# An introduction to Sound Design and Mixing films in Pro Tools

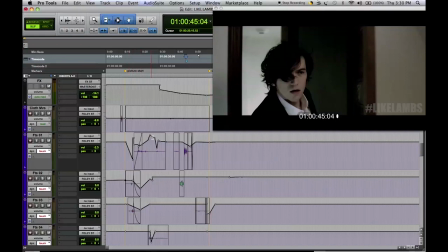[44:55]
You'll see where lines are spoken, sound effects are dipped down,
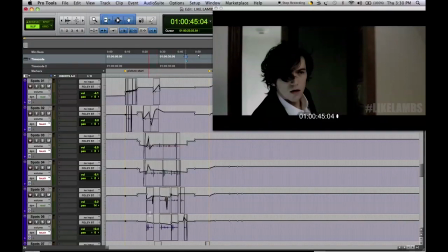[45:01]
and where there are other opportunities, such as when he's running up the stairs,
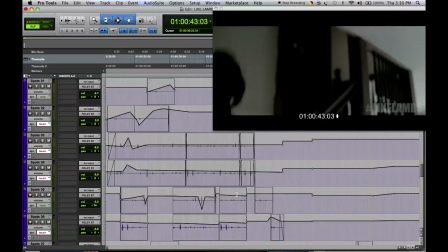[45:11]
over here, where we can play out the sounds, everything in place.
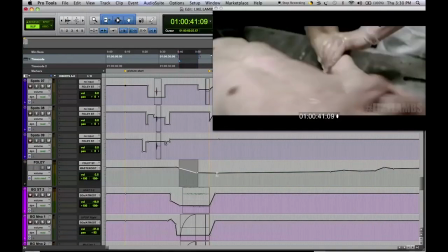[45:19]
You could then grab all of those sounds and reduce their final output.
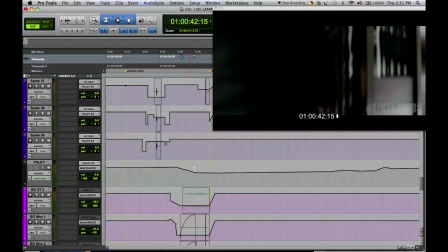[45:24]
And here we made the decision to lower all of the foley as he goes into the room.
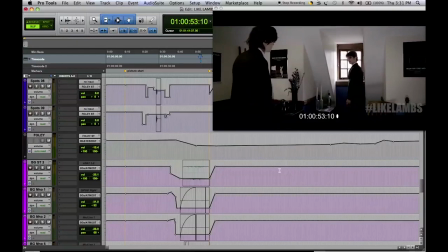[45:32]
Every element of foley that you add to a scene is going to give movement to a track, and we really wanted all of the movement in this scene to come from the wind, which is why if we go to our wind tracks over here, even though it looks like they're playing quite quietly, because they come from a much louder source,
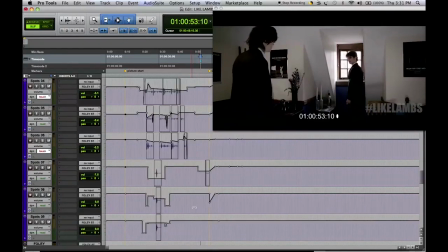[45:51]
they fill up this entire place, which is left wide open for them by bringing our other tracks down.
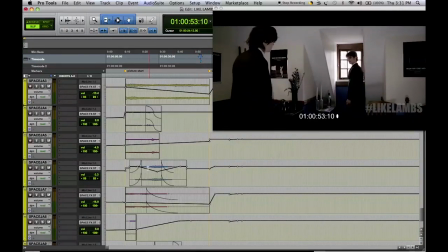[46:03]
And again, with the space tracks, once we went through and decided on the basic volumes of everything,
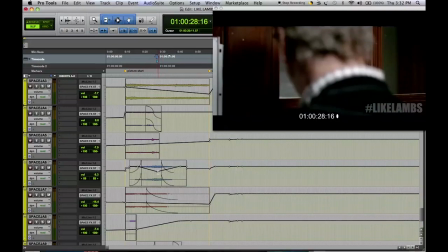[46:14]
making sure we dip down for moments where other sounds are needed to feature, such as here at the peak of the door close, we pulled everything out just to give that door close a bit of extra punch, because a lot of the sound frequencies from this track, for example, if we just play that on its own,
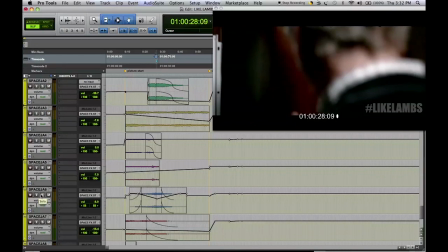[46:34]
it's a very thick, heavy sound, which would have dominated and taken up way too much of the frequency bandwidth for the door, which we really just wanted to cut through everything and slam, because it's a major story point at that point in the sound design.
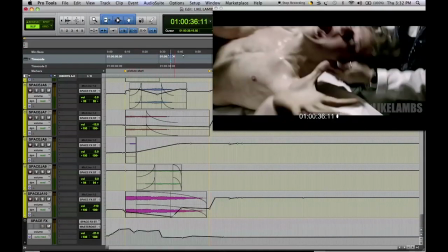[46:49]
And again over here, where you're mixing against the fade, no rules at all. This was cut this way because we kind of wanted it to taper away, and then in the mix we then mixed it differently again,
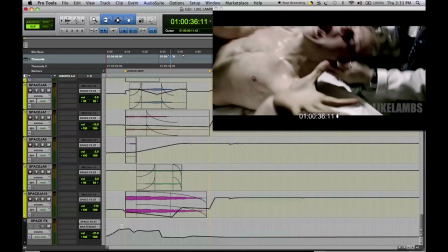[47:04]
and then coming out finally through the final effects bus.
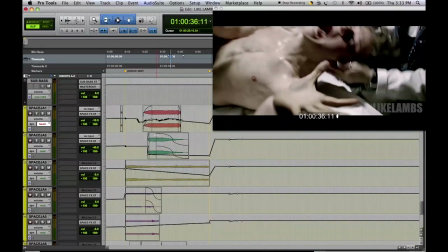[47:09]
Once we got the basic relationships of all of these volumes to sound a certain way,
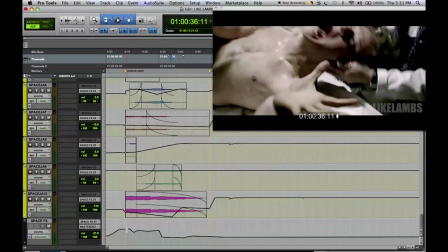[47:15]
once we had the instrument tuned the way we wanted it, we then take that instrument and dip it in and out, depending on how we require it, both for the story, the different sound events that we want to punch, and also just to carry the emotional line that those tracks take.
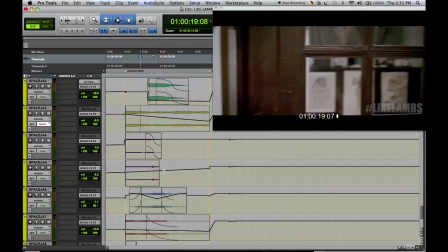[47:33]
So once we have all the volumes in roughly where we want them to be and the track is starting to sound okay, the next thing to consider is panning. That is, whether the track is coming from the left or from the right, or if it's dead center.
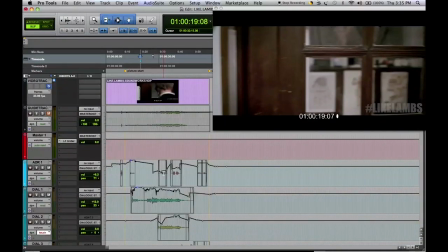[47:47]
Now, the general rule for panning dialogue is to keep it dead center.
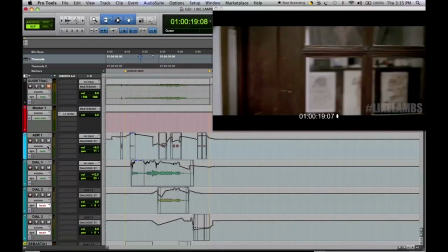[47:53]
In this example, being a stereo track, that means when you pan center, it will come out of both speakers. And just to take a look at the pans, you can click over here and select pan, and it gives you a line, the middle being the center, and then off center on either way is left and right.
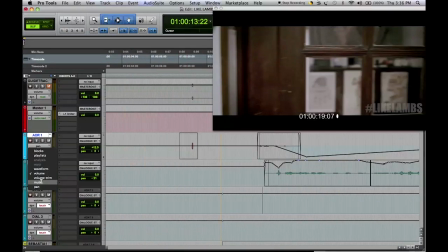[48:13]
The only time we really panned any of the dialogue was over here. As the girls walk to the right of the screen, we also sent their dialogue with them.
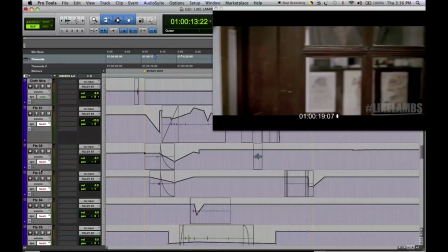[48:25]
This is also true to the foley of their footsteps, which also follows a very similar path to the left side of the screen.
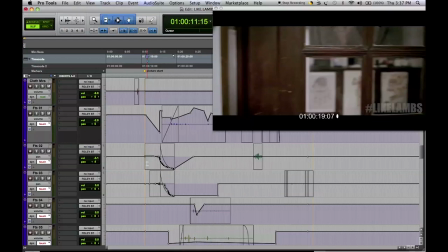[48:39]
Dynamically, how this works is it allows us to move them and their sounds out of the way, so that when Charlie approaches, and let's have a look at his pan over here, when he approaches from the left of the screen,
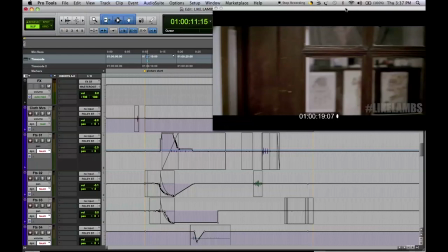[48:52]
as they are exiting to one side of the frame, then the balance of the shot, the balance of the sound design, is picked up on the other side. Let's have a listen to that soloed.